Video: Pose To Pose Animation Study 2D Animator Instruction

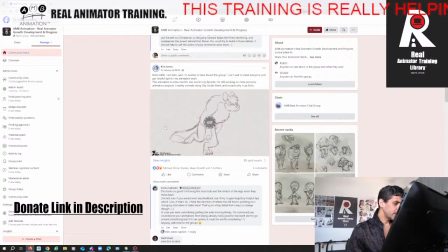(20:30)
So I'm trying to access this post, but it's just a GIF, right? So GIFs are a no-no because I can't frame by frame, but I can already tell you what you can do, what things that you can think about, right?
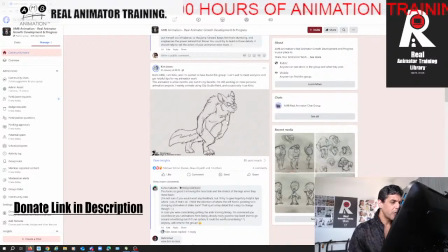(20:43)
This is a nice, you obviously like to draw, and you've developed a certain style of drawing, which is good, but there's a few. Well, there's one, you've got good sense of weight to it. You've got a good sense of arcing. There's a good sense of timing. So you understand a few, there's good follow through, overlap and drag.
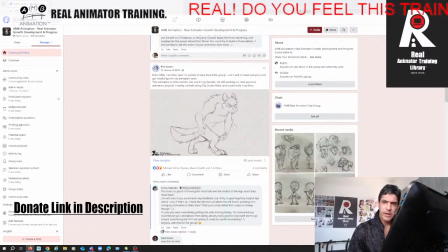(21:03)
It's pretty solid, you know, in places where losing things, and I'm going to help you with that, but it's got nothing to do with solid drawing. It's more to do with arcing. The tail is a little bit off, but aside from that,
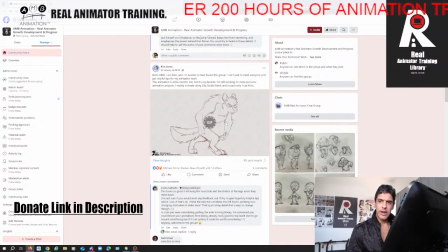(21:20)
what I'm trying to say here is that you're exhibiting a good understanding of animation law that you already have. But the main issue that I can see with this is your character is very much off balance.
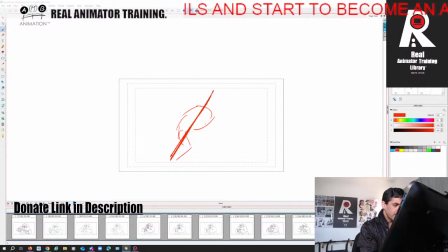(21:35)
Now, he can be a heavy set guy walking, but if you haven't done it this badly, right? But I'm illustrating my point, right? It doesn't feel like his weight is distributed properly, right?
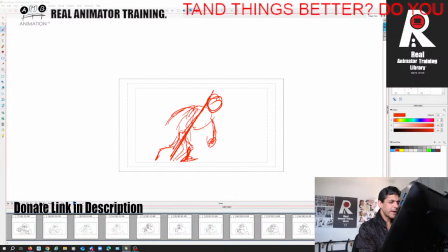(21:52)
It feels like he's very much off balance. So when you're doing characters like this, you really need to think, and this is where you're kind of losing mass, and you really need to think about the pelvis, the anatomy, the rotation.
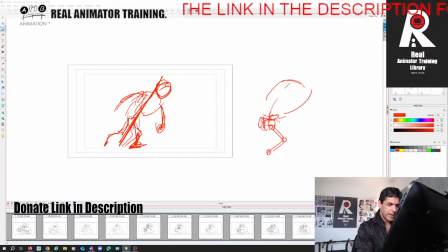(22:08)
So let's say that this leg is moving forward here, right? Right? And this leg is coming back like this, right? So the pelvis is rotating this way, right?
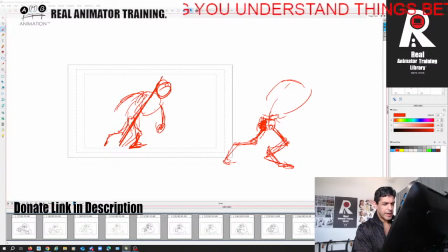(22:26)
And we'll put this on a down. Let's put this in a down position. Let's put some weight on this in a down position, right? Then we can have this more like this, right? So the pelvis is rotating here.
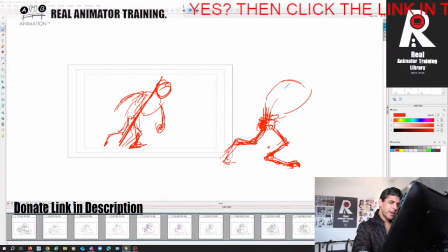(22:43)
So what's going to be happening is the spine is going to be up here. It's going to be, but then the body is going to be rotating this way, right? So this is where you're losing. So your chest is, you don't really have any chest anatomy in the character.
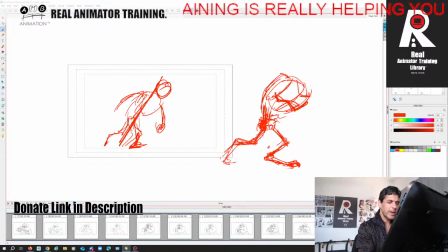(23:00)
Your chest is just shrinking and growing because we're not seeing the turning, right? And then my head can be a little bit overhung, but it's pretty much, we're kind of balancing the weight of this guy.
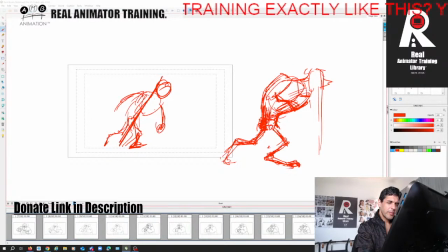(23:16)
So then this is, right, this side here. So then the arm is going to be coming more this way. So we can feel the twist of that body, right? We can feel the twist in the body.
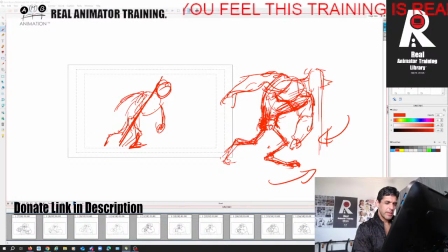(23:34)
So this body is twisting this way and the pelvis is twisting this way as this leg is moving forward, right? Like this. Then our guy has got some balance, right, in him, right?
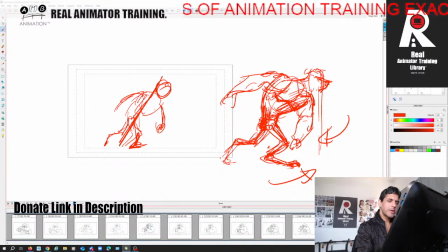(23:50)
And again, his head is going to be... What I do like about your thing is you've got a figure of 8 head in the arc. Now, one of them kind of clicks into place, so there's not much rhythm in the timing of the head, which can be good, but again, it feels a bit more like a timing error if we look at it.
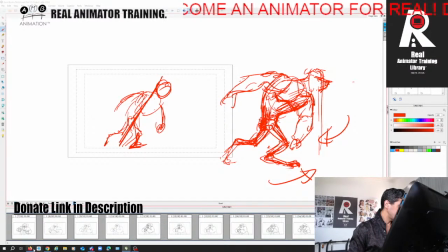(24:08)
I can't slow it down for you because you've posted it as a GIF.
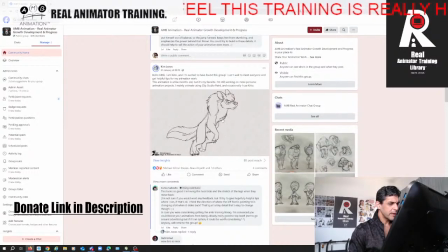(24:11)
So here, this, again, it's to do with the chest is not really twisting towards us. You're trying to create that illusion with the arms, but we're losing that anatomy. We're not really seeing the twist in the chest.
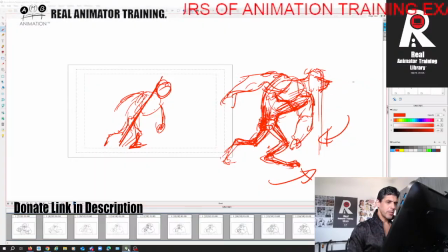(24:26)
It feels, it's probably because you need to learn a little bit more about drawing muscles and necks.
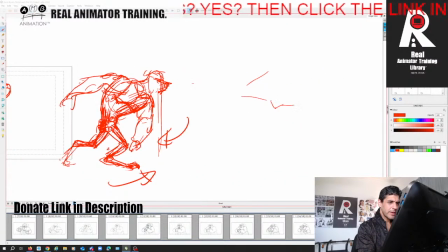(24:33)
So, you know, as the clavicle is here and the chest is here, the neck muscles and the trapezius are, and the shoulders are going to be like this.
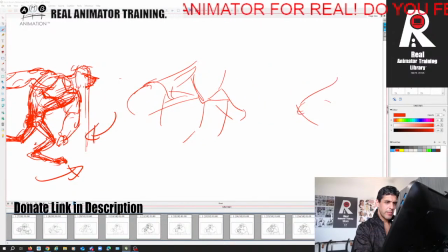(24:44)
So if they're going to be turning this way, we'll be seeing more of the back muscle,
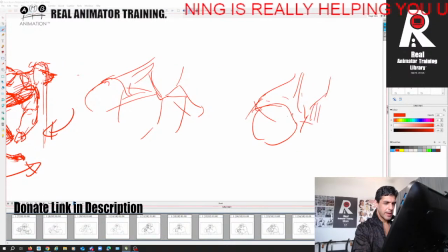(24:51)
right, and the neck coming here, and the chest will be going this way. So this line will be going like, you got to think of it in sections. So this again is it's all anatomy.
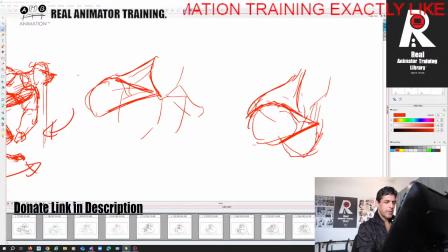(25:05)
So then the trapezius is going to be revealed to us as that arm.
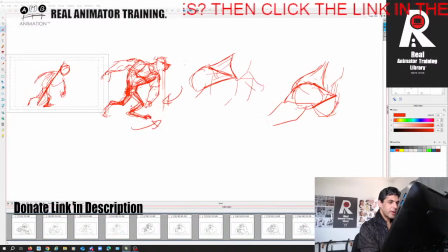(25:11)
Then similarly, if the body is turning towards us more, we're going to need to feel this triangle here and this shoulder getting a little smaller as the chest comes in,
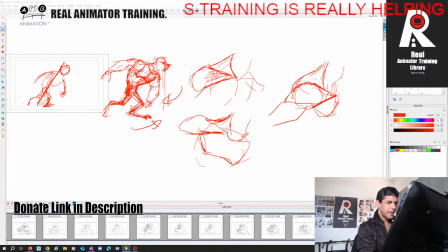(25:27)
and the neck doesn't really, this then will squash and stretch, right? So the neck, your neck feels more like it's just sliding.
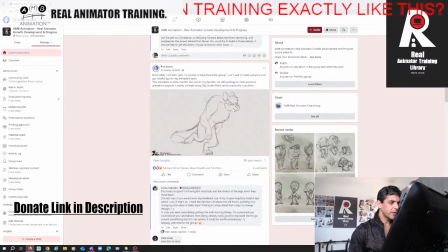(25:42)
It doesn't feel like the neck, he's got a neck. It just feels like you're sliding the head within that space, right? I wish I could make it bigger. So your neck anatomy is pretty much nowhere here, right?
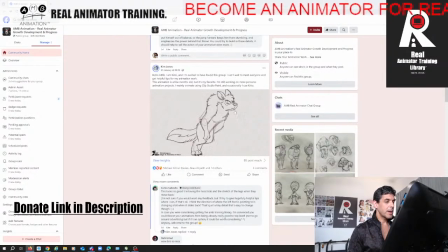(25:57)
So you really need to think about, it looks like his head is floating inside his body here, which is taking away the illusion. So already he's off balance, and you've got this nice figure of 8 arc on his head, which is beautiful, by the way.
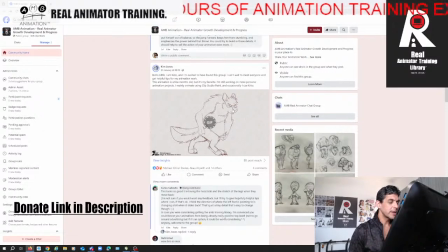(26:17)
So well done on that. And this follow through and overlapping action to give his head weight, but he's off balance, and also his head doesn't feel like he's attached to that body. It's just floating in the neck area. So you really need to think about that.
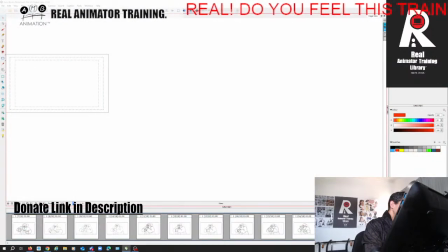(26:39)
My suggestion would be, before you want to draw your character, do these animations with simple shapes. So again, here we've got a simple shape here. We've got a side contour.
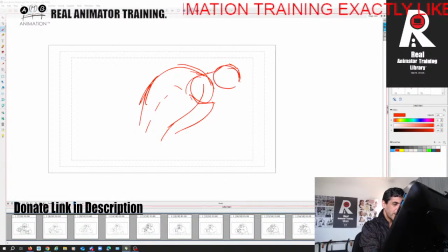(26:55)
Here's the hole for your neck, right? So maybe your head is gonna sit on there, right? There, the simple shape for the head. So now you can work out where the arms are, right?
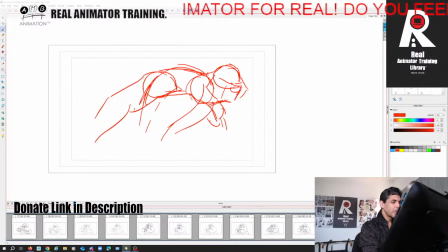(27:13)
Simple shape for the arms. So you animate with simple shapes first, and you make sure that we can really see and feel the
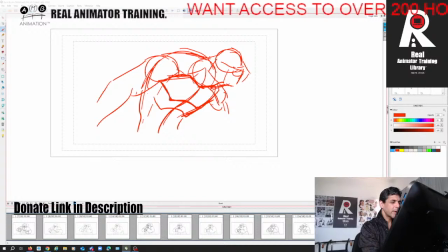(27:28)
distortion of the anatomy of the character, because as you put the fur on it, that's all good, but we need to feel that this head is not just going to come in here, just float in here,
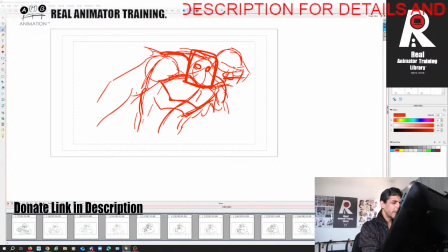(27:42)
and the neck still kind of feel the same with a little bit of a movement of the body in there like that.
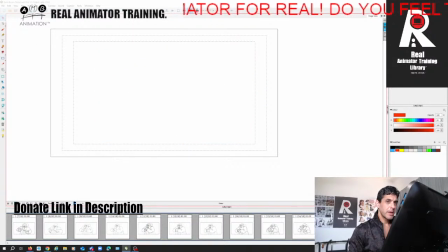(27:50)
These are the things that professionally will make the difference to this work.
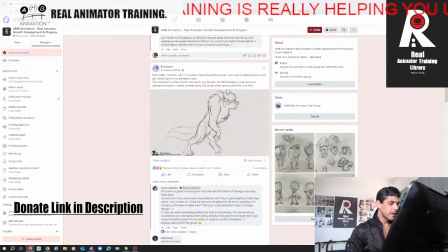(27:57)
This is why I'm online. I see a lot of work like this on Twitter from talented self-taught independent animators, a lot in the furry community, but who've
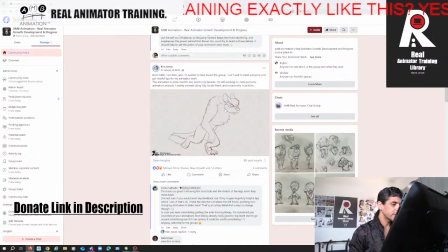(28:11)
been self-teaching themselves and have had a good grasp of a lot of these things, but they just don't know how to piece it together. So that's something that I would really suggest that you really work on. Otherwise, it's a pretty nice piece of animation. The body mechanics are pretty good.
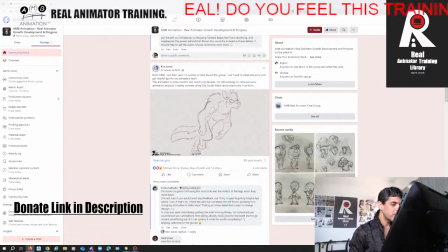(28:29)
If he was a little bit more balanced, you can still have him,
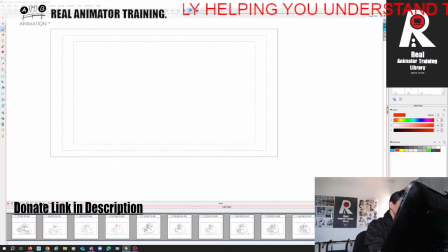(28:35)
as I said, you can still have him hunching over to create that animalistic feel.